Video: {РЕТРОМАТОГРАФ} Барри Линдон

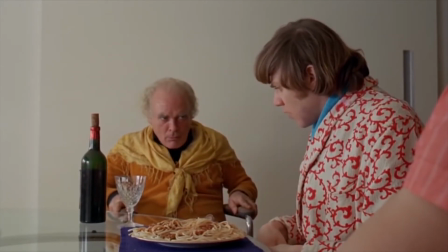(25:34) Great, sir. Great.
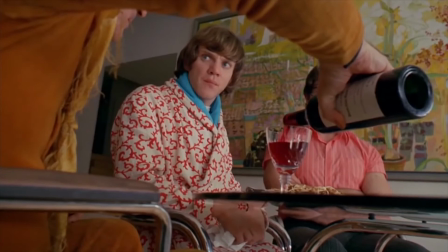(25:39) Try the wine.
В баре Линдоне же он сыграл коллегу Редмонда, шевалье де Балибари.
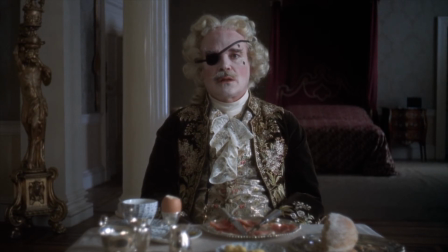(25:46) Так вы тот молодой человек, которого рекомендовал Сибух? Да, ваша честь.
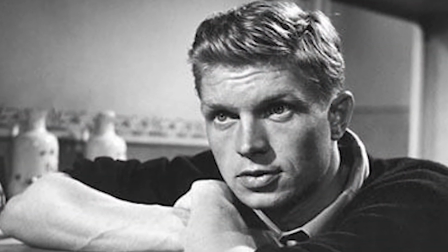(25:53)
Также киноэпопею сыграл Харди Крюгер, которого вы можете знать по роли в фильме Михаила Колотозова «Красная палатка».
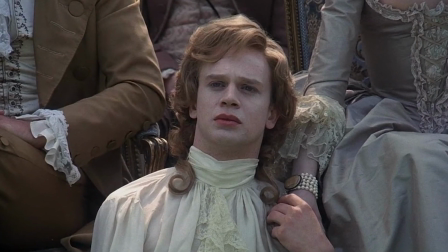(26:00)
Роль лорда Буллингтона в фильме исполнили сразу два актера – Доминик Сэвидж и Леон Витали.
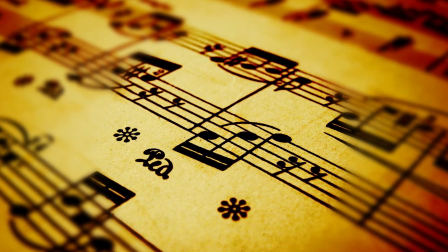(26:06)
Кубрик уделил много времени на поиски подходящего саундтрека.
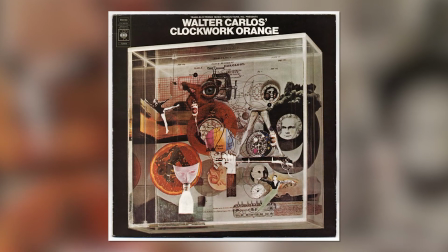(26:09)
До Барри Линдона он прибегал к услугам композиторов, но в основном они писали только 1/5 всей музыки в фильме.
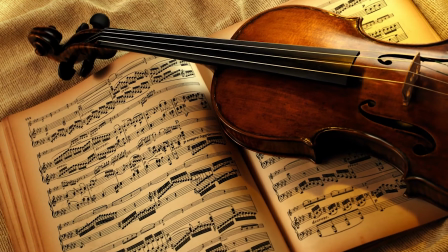(26:15)
Остальные композиции Кубрик выбирал среди классики. В Барри Линдоне же все музыкальные треки классические.
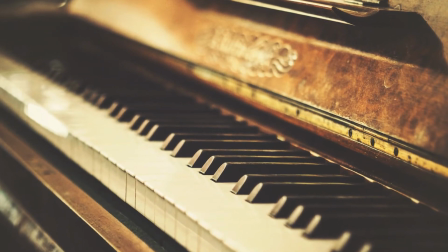(26:22)
Он лично выбрал подходящие произведения 17-18 века.
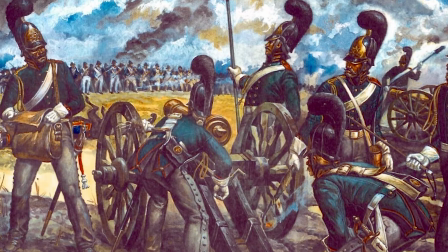(26:27)
Кубрик выбрал такие мелодии, как Гогенфридбергский марш, традиционно приписываемый самому прусскому королю.
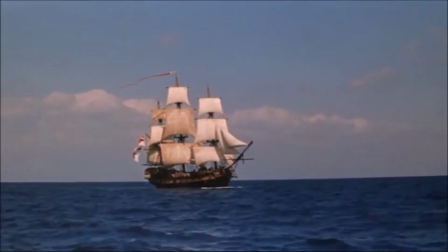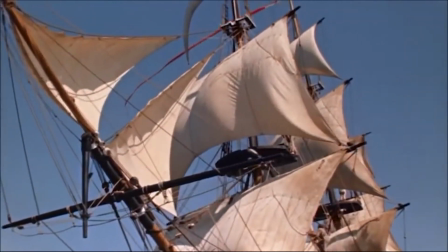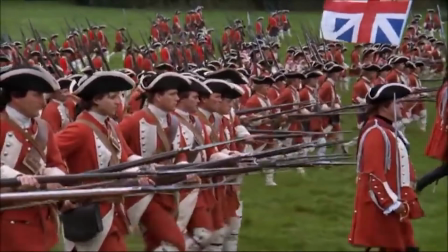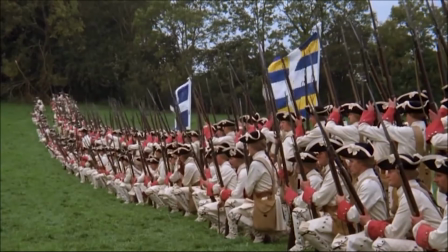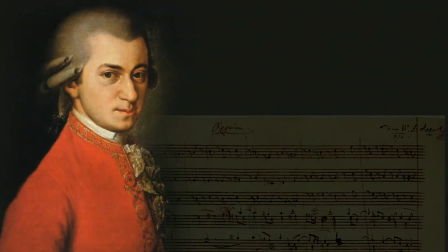(26:54)
Марш из оперы «Идоминей» авторства Вольфганга Амадея Моцарта.
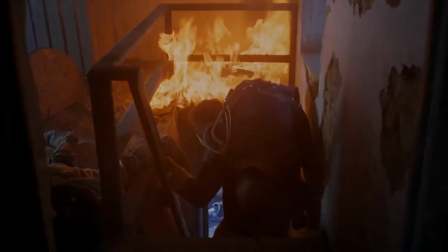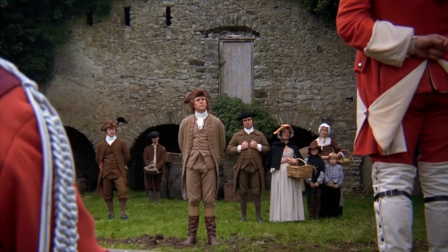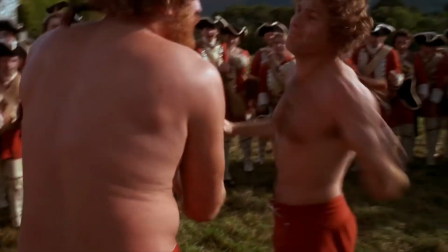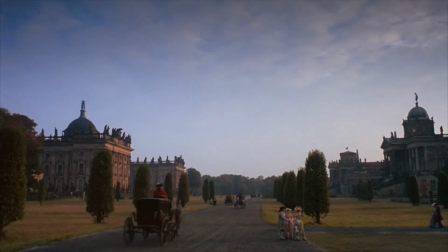(27:16)
Концерт для двух клавесинов и оркестра в си-миноре Иоганна Себастьяна Баха.
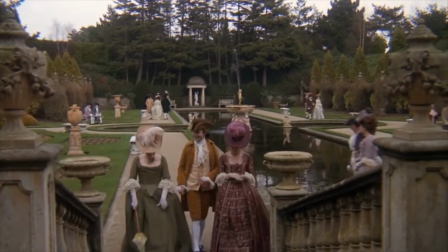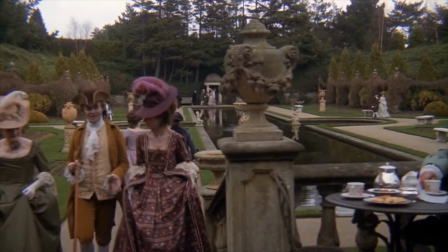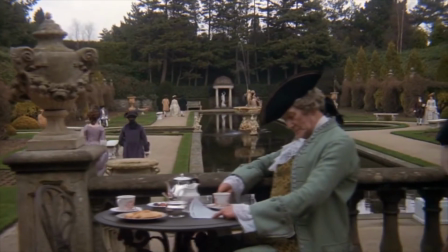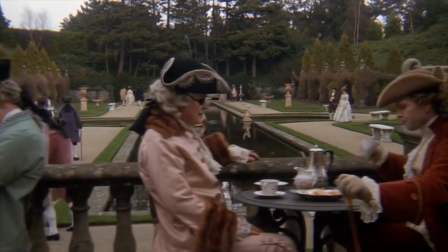(27:38)
Музыкальной темой графини Линдон является фортепианное трио ми-бемоль авторства Франца Петера Шуберта.
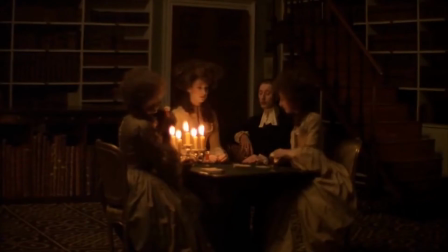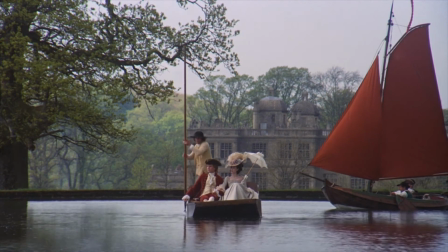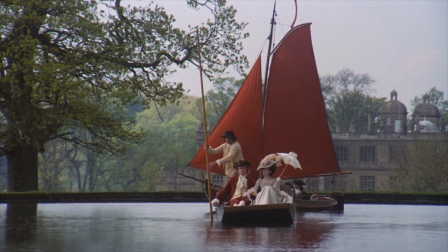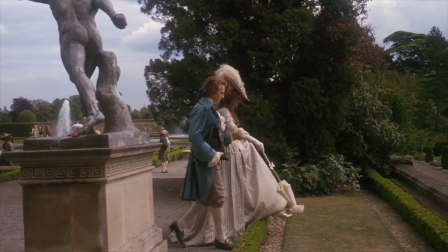(28:03)
Эта тема словно сама героиня, задумчива, меланхолична и спокойна.
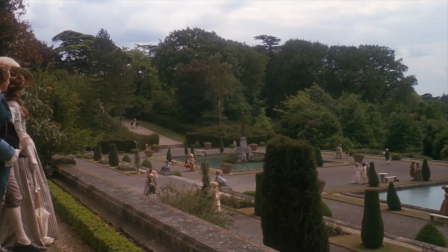(28:08)
По мнению самого режиссера, эта композиция лишена завихрений позднего романтизма и тонко балансирует на грани между романтикой и трагизмом.
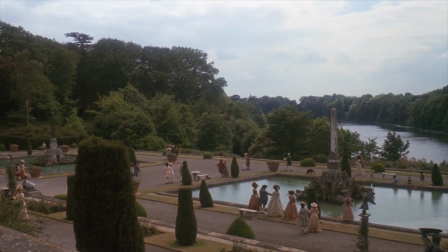(28:17)
Именно поэтому, несмотря на позднюю дату сочинения, он использовал ее в своем фильме.
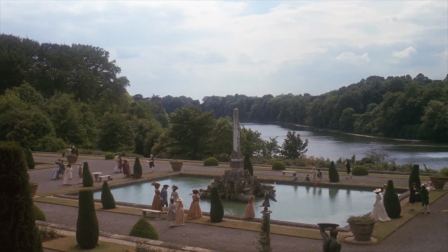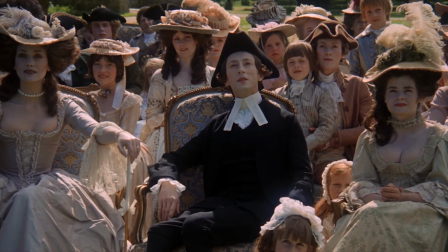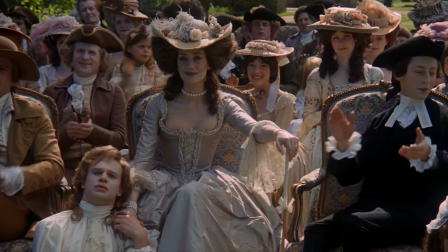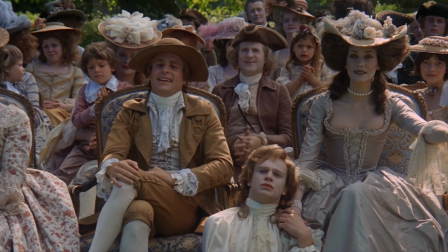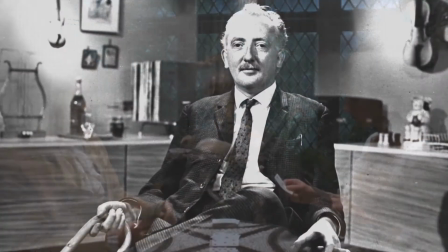(28:42)
Второй по важности мелодии в фильме является фолк-композиция Шона О'Риарти «Women of Ireland» или же «Женщины Ирландии».
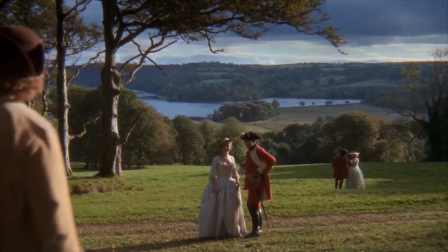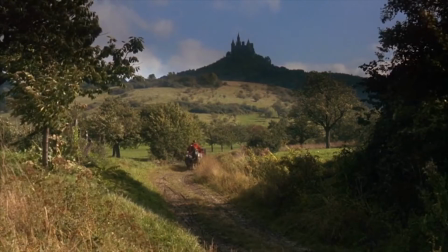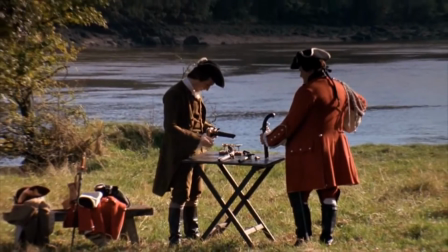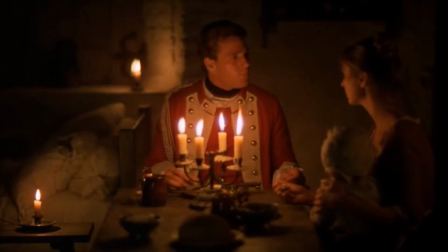(29:08)
В картине Кубрика она играет не особо часто, но запоминается и впоследствии ассоциируется исключительно с Барри Линдоном. Главной же темой фильма, проходящей через все три часа, является сарабанда Георга Фридриха Генделя.